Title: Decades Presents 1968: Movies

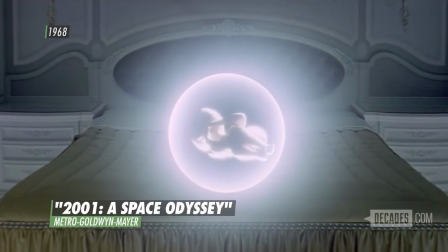25:40 Kubrick is perhaps suggesting that the final evolutionary leap is one that moves beyond the realm of technology. One of the reasons it's still so vital and still astounding is that it's mysterious and it draws you in, and it doesn't connect all the dots for you.
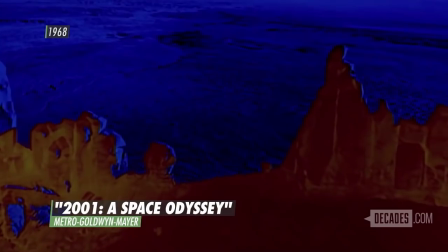25:58 It was a cerebral approach to sci-fi cinema, a far cry from the straightforward adventure stories that had come before it. It's a film that really took the genre of science fiction much further into something more philosophical.
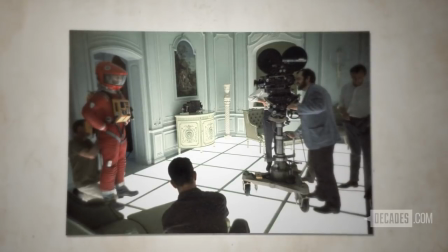26:12 It's also one of those films that simply says, special effects are us. The special effects in 2001 were stunning then, and they are impressive today. And that is saying something, considering 50 years of advancements in digital technology and effects work of all kinds. And that film still looks distinct and singular and wondrous, I think.
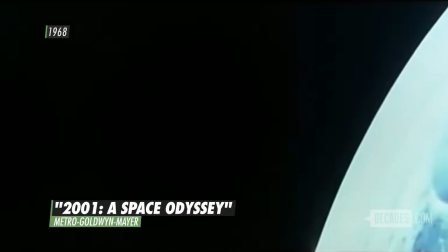26:36 And it sounded phenomenal as well. Just showing the majesty of space accompanied by Strauss-Waltz music. Never been seen before.
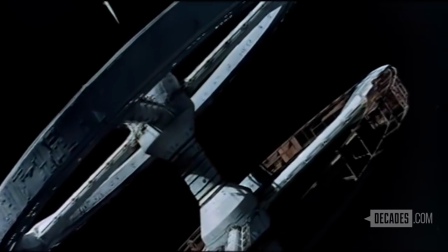26:48 Something like the Blue Danube suggests a kind of harmony of the spheres, A way in which things all come into balance.
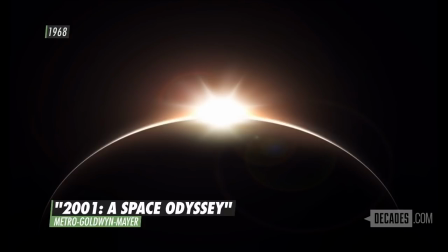26:58 Whereas the other is that sense of epic discovery, epic recognition, epic accomplishment.
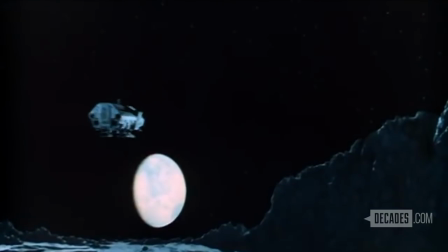27:05 Kubrick's dedication to sight and sound is equally matched by his attention to scientific accuracy. He employed all kinds of futurists and designers.
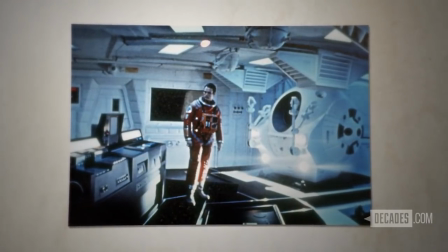27:16 He collaborated with a lot of companies from IBM getting their ideas about how a computer might work and what it might look like in 2001.
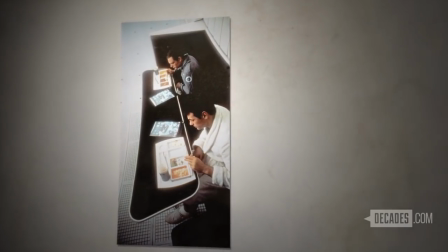27:24 And it was so realistic, and it was so prescient about what was going to be happening in space travel and exploration in future years.
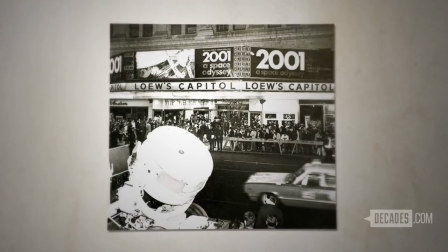27:35 2001 was the top-grossing film at the U.S. box office in 1968, raking in more than $56 million.
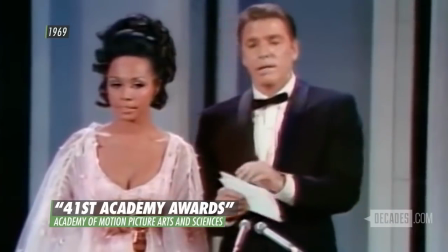27:45 2001, a space odyssey, Stanley Kubrick.
And it won an Oscar for special visual effects. I don't think that there's been a film about space travel made in the past 50 years that does not in some way quote 2001 A Space Odyssey.
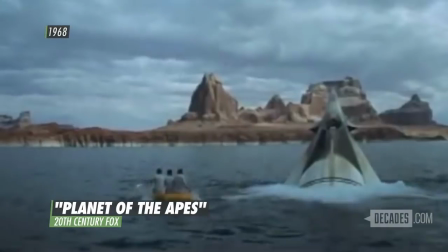28:07 2001, however, was not the only trailblazing sci-fi film in 1968.
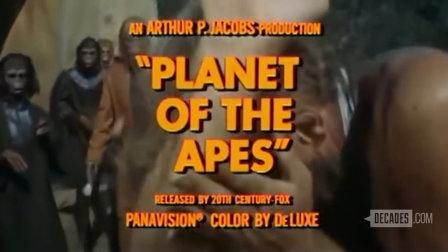28:14 Planet of the Apes, beyond your wildest dreams.
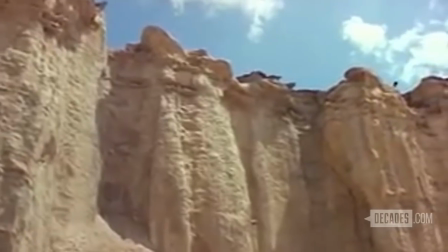28:18 Planet of the Apes was kind of an antidote to 2001, but it was really a wonderful idea.
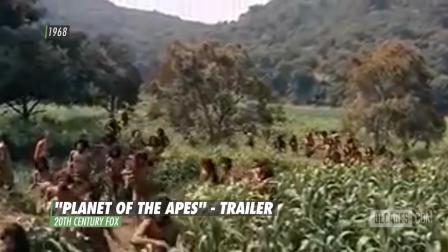28:23 A civilization where humans run wild in the jungles, and the superior beings are apes.
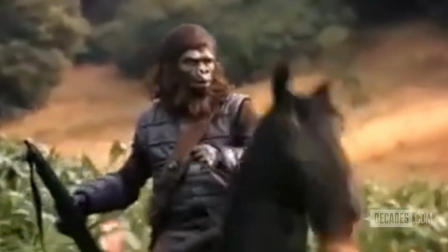28:31 It was an adventure story, a science fiction story,
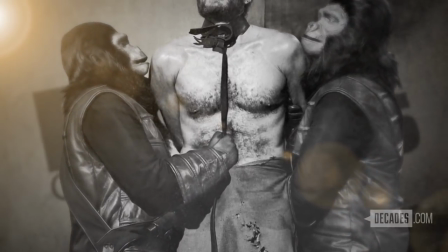28:35 but it used that format to pose really pointed questions about assumptions that we make as a society.
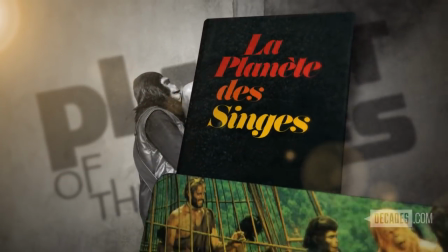28:44 The movie was based on a 1963 novel by French writer Pierre Boulle.
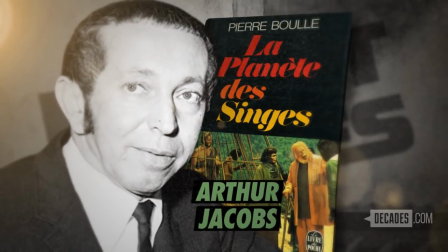28:50 Producer Arthur Jacobs had bought the rights to the book,
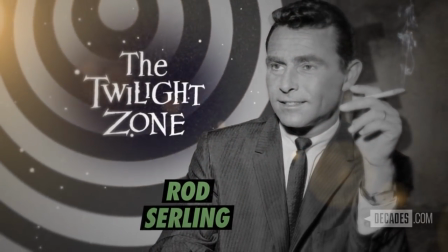28:54 and Rod Serling of The Twilight Zone fame wrote the original screenplay.
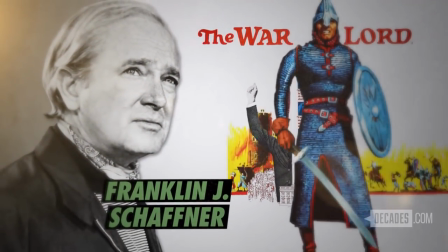29:00 Franklin J. Schaffner, known for his screen epics,
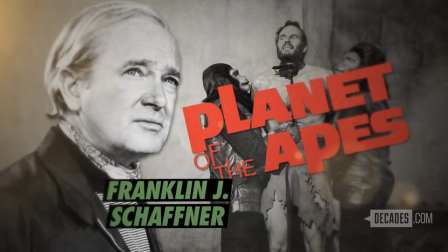29:04 directed the final adaptation, which starred Charlton Heston as astronaut George Taylor.